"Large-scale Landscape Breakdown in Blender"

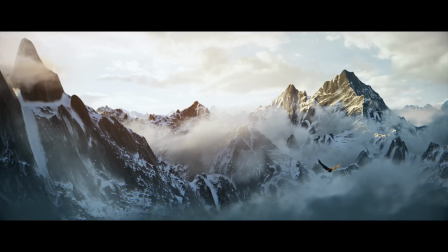0s
Hey there friends, Martin here and by now most of you probably already know that I've made this CGBoost
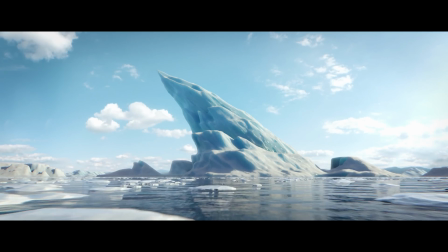6s
Master 3D Environments course into which I've poured literally all of my knowledge about landscape creation in Blender.
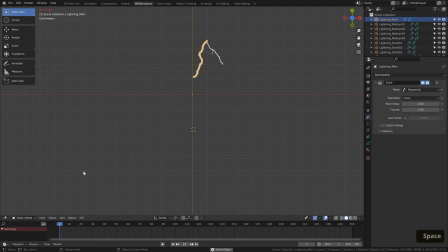13s
Every now and then I return to the course and update it with some new nuggets of knowledge or even a completely new chapter breaking
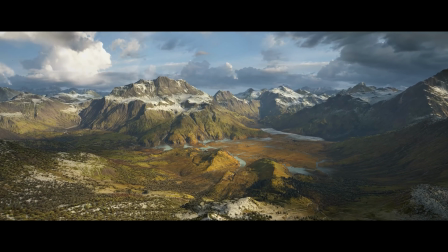20s
down a new environment which is exactly what happened with this scene that I made specifically for the latest CGBoost environment video,
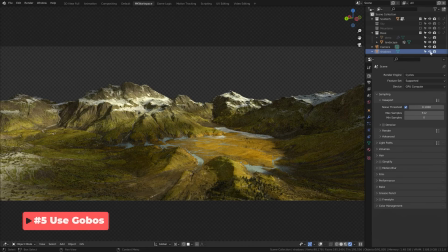28s
where I shared 10 tips on how to improve your landscape creation.
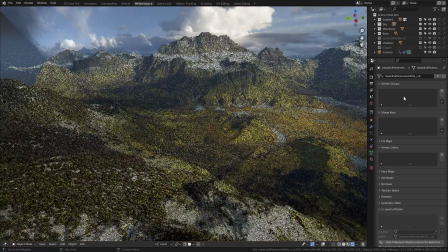32s
However, since this mountain scene combined the techniques I've already explained in the course in several chapters, I decided it's not really worth a new chapter.
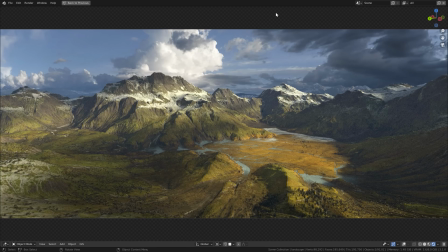41s
Instead, I made it into this short video on my own channel.
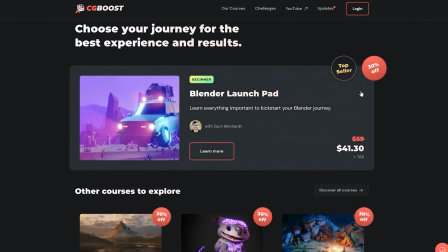44s
By the way, the course, along with all the other courses at CGBoost.com, are now sold with a 30% discount.
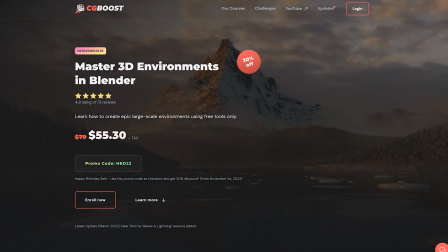51s
It is available for a limited time only to celebrate CGBoost founder Zach Reinhardt's birthday.
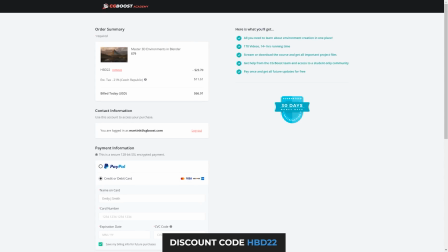57s
So if you ever considered buying some of our courses, now is probably the best time. Oh, and by the way, happy birthday, Zach.
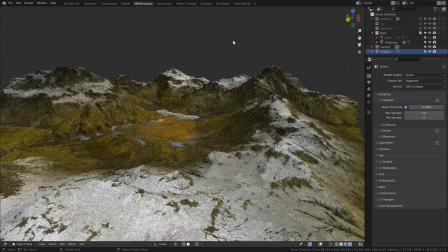65s
Even though we go over many techniques on how to create terrains from scratch in the course, to speed up the creation of this particular scene,
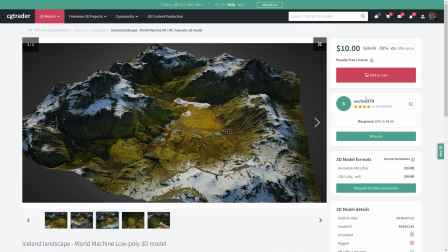73s
I simply went to CGTrader and bought this wonderful piece of Icelandic landscape generated in World Machine.
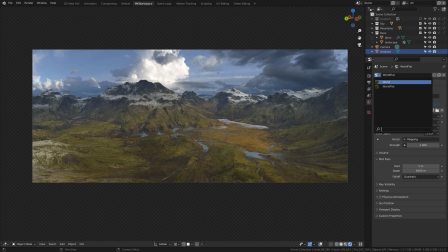79s
It really looks amazing even by itself. So half of the work was basically already done for me
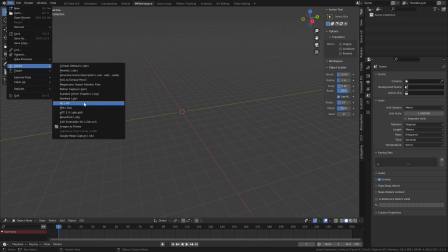86s
after the purchase i imported the provided fbx and scaled it up
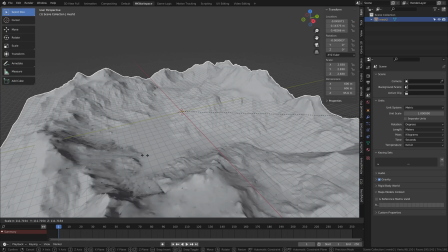92s
significantly to be at least a bit accurate to real world measurement anytime you experience a
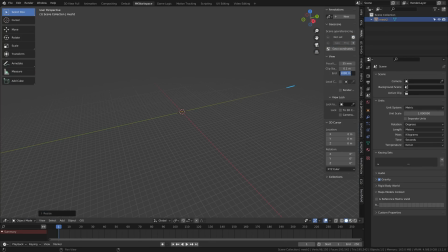97s
clipping like this simply fix it here by increasing the clip and value for the viewport
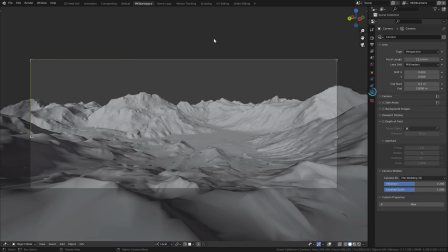102s
and same goes for the camera next up i created a camera and
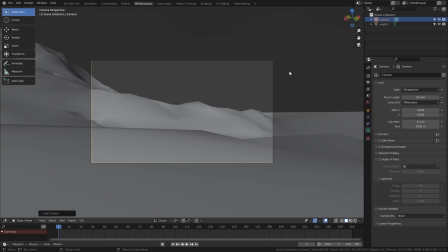108s
placed it in my scene for some camera tips definitely watch the CG boost video connected to this breakdown.
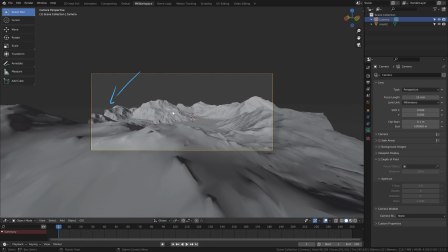114s
Once I've decided on an angle there was this issue of my terrain cutting off so I decided to manually change it using shape keys. I just added a base shape key and a layer on top of it modifying it like this.
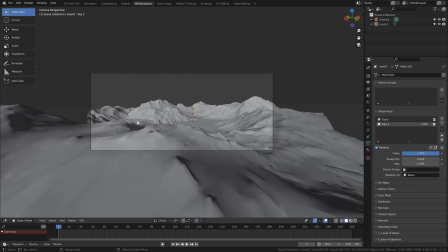129s
This gives me an option to always return to the original shape if I decided I don't like it.
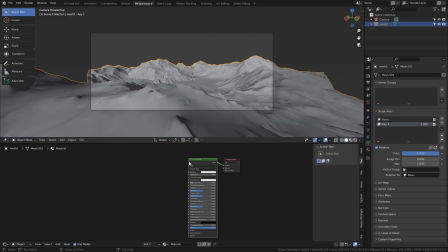137s
Next up I jumped into making a material for the mountain, but as said, it already looked great with just the diffuse color in.
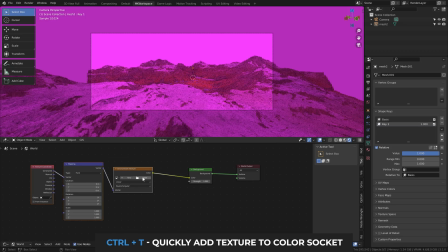145s
I quickly added the Sunrise HDRI that ships with Blender and positioned it in the World Shader Editor to my liking.
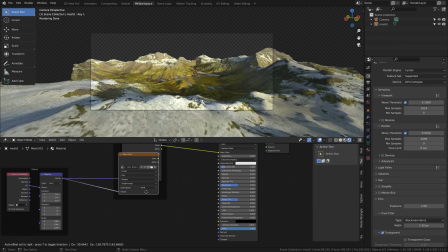154s
Usually when you buy a package like this, you'll find a lot more maps you can use, depending on how much you want to play with it. For example, I plugged this provided water texture into the specular map to ensure that the water surfaces have some reflections and glints. It's subtle, but I think it helped the final result.
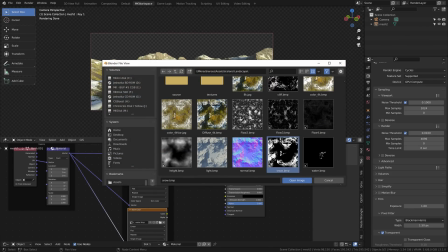174s
I even combined it with the snow map to include the snowy areas into the specularity.
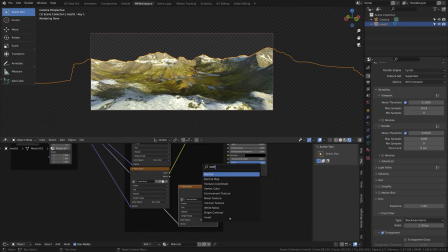183s
Then I just added the normal map and was pretty happy with how it looked.
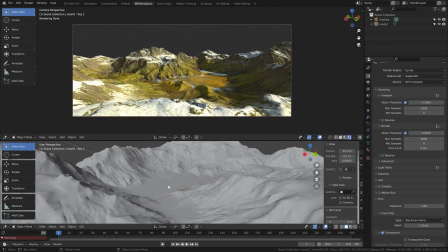194s
To achieve a more dramatic look I wanted to have some large scale cloud shadows on the ground.
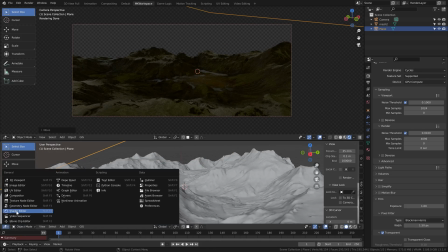199s
Usually I simply add a very large plane, put a simple material on it and plug a noise texture into the alpha socket.
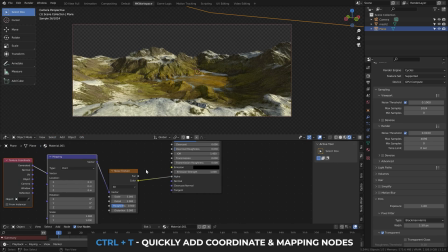206s
You will need to add these coordinate and mapping nodes with ctrl T if you have node wrangler active to be able to play with its position and also to let the light through some more this color ramp where you need to play with the edge points increasing the contrast like this. Then it's all about balancing the scale and details of your noise texture with its
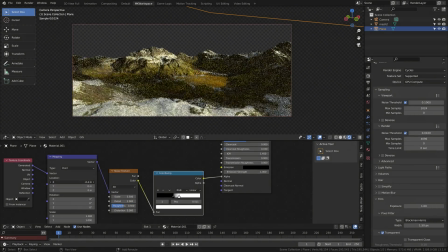229s
position to achieve a cloud shadow that you like highlighting the important parts of your scene.
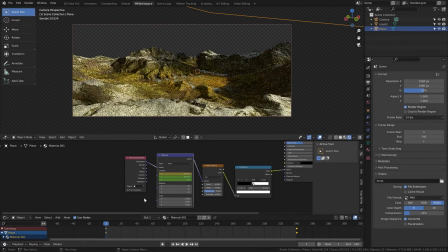236s
You can even key the position node to make the shadows move slightly. I talk about this some more in that 10 tips video that I mentioned so check it out later.